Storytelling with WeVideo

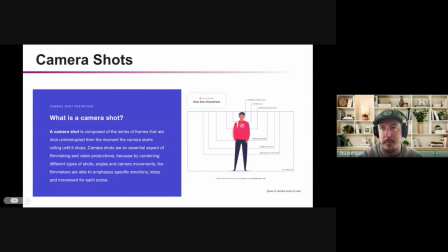So a camera shot is composed of a series of frames that are shot uninterrupted from the moment the camera starts rolling until it stops. Essentially meaning that just a shot refers to like when you push record on the video camera
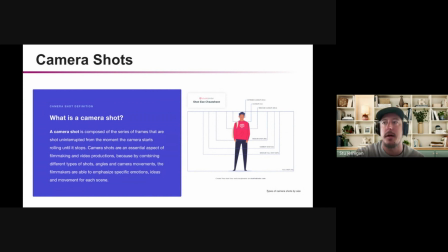and then push record to stop, like that's your shot. Okay. So there are different types of shots, angles, camera movements, etc., that filmmakers use to create specific emotion or ideas or movement in each scene.
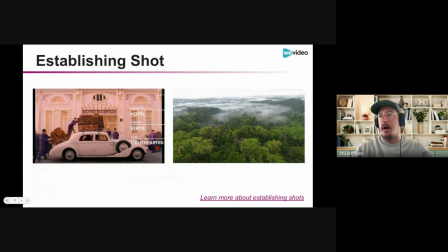So that's what we're going to talk about a little bit about now. So the first shot I want to talk about is an establishing shot.
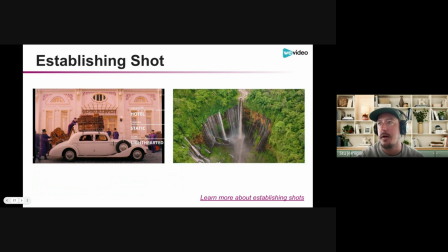An establishing shot is the first shot in a scene. It establishes the location where the action is going to take place or where the story is going to unfold. Here's an example of an establishing shot on the left-hand side from the Grand Budapest Hotel.
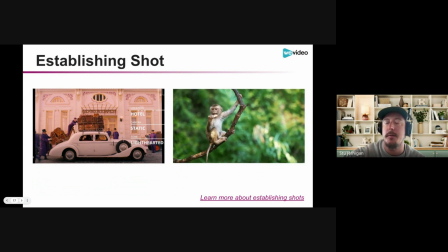And oftentimes an establishing shot is a wide shot showing the scene.
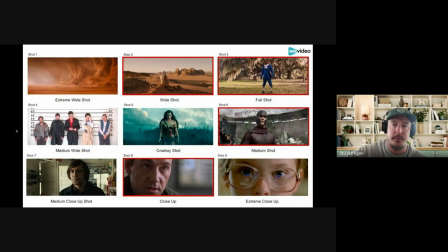So these are 9 different types of shots that filmmakers use. Extreme wide shot, wide shot, full shot, medium wide shot, cowboy shot, medium close-up shot, and extreme close-up shot.
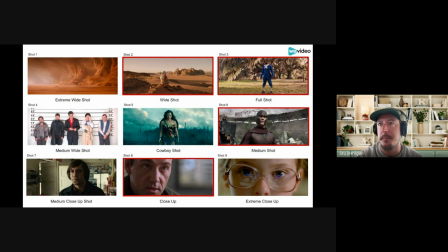So they're all kind of variations on the 4 that I highlighted in red. So wide shot, full shot, medium shot, and close-up. A wide shot is used to show the scene where the action is going to take place, oftentimes showing the character within the scene.
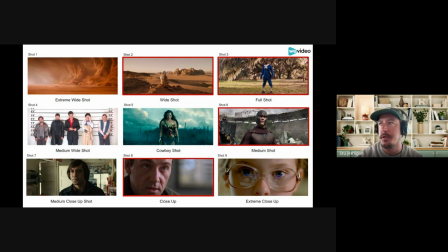A full shot is shot head to toe. It shows the person full body, head to toe. Oftentimes those are used for capturing action. A medium shot is kind of like chest or just below the chest to just above the head. Oftentimes those shots are used for dialogue.
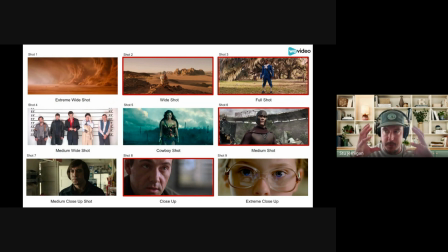And then a close-up shot is kind of close up in on the face, not even necessarily showing the whole head. And those are often used to build suspense or show emotion or draw attention to an object on the screen. And then these other shots are sort of variations on that.
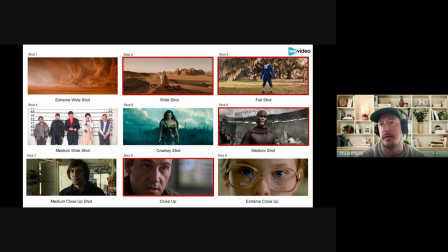The medium close-up shot in this example, it shows it shows the character close, but sort of keeps this sort of like eerie sense of distance from the character as well. So they're all kind of like used to convey emotion, and then also to develop specific aspects of a story,
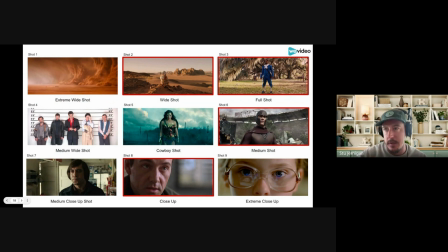whether that's showing where the story takes place, or emphasizing emotion, or showing a character's reaction to something. So filmmakers are very purposeful about the types of shots they use at different moments in the story.
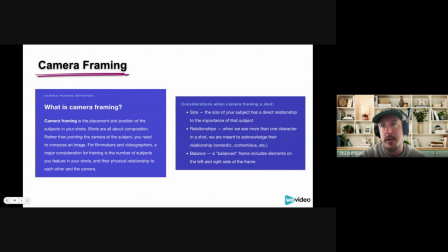Okay, so then another concept is camera framing, and camera framing refers to the placement of subjects in your shots. So it's thinking about composing an image.
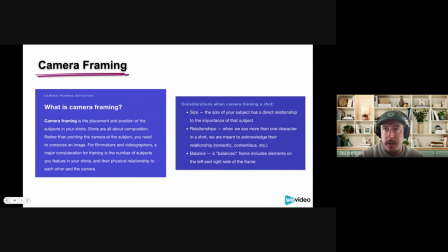And so for filmmakers and videographers, a major consideration for framing is the number of subjects, the number of people that are featured in a shot, and then their physical relationship to each other and the camera. So we think about size. So the size of your subject has a direct relationship to the importance of that subject.
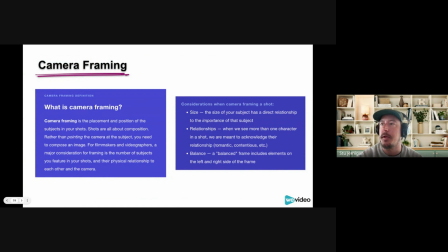We think about relationships. So when we see more than one character in a shot, we're meant to acknowledge their relationship, whether it's romantic or contentious or something else. And then we think about balance. So a balanced frame includes elements on the left and right side of the frame.
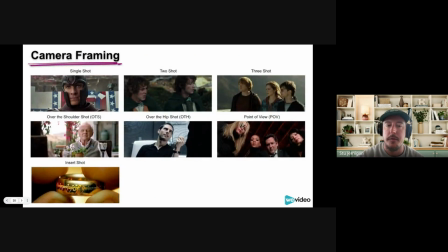So here are some examples of camera framing. The first three just refer to the number of people that are in the frame. So you'd call a shot with just one person in the frame a single shot, a shot with 3 people in the frame a 3 shot, and those go up to like 4, 5, and 6 shot.
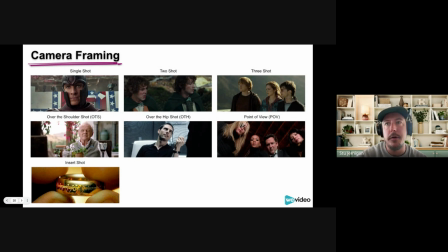Then you've got the over the shoulder. And so that is showing, that shows your subject from behind the shoulder of another character.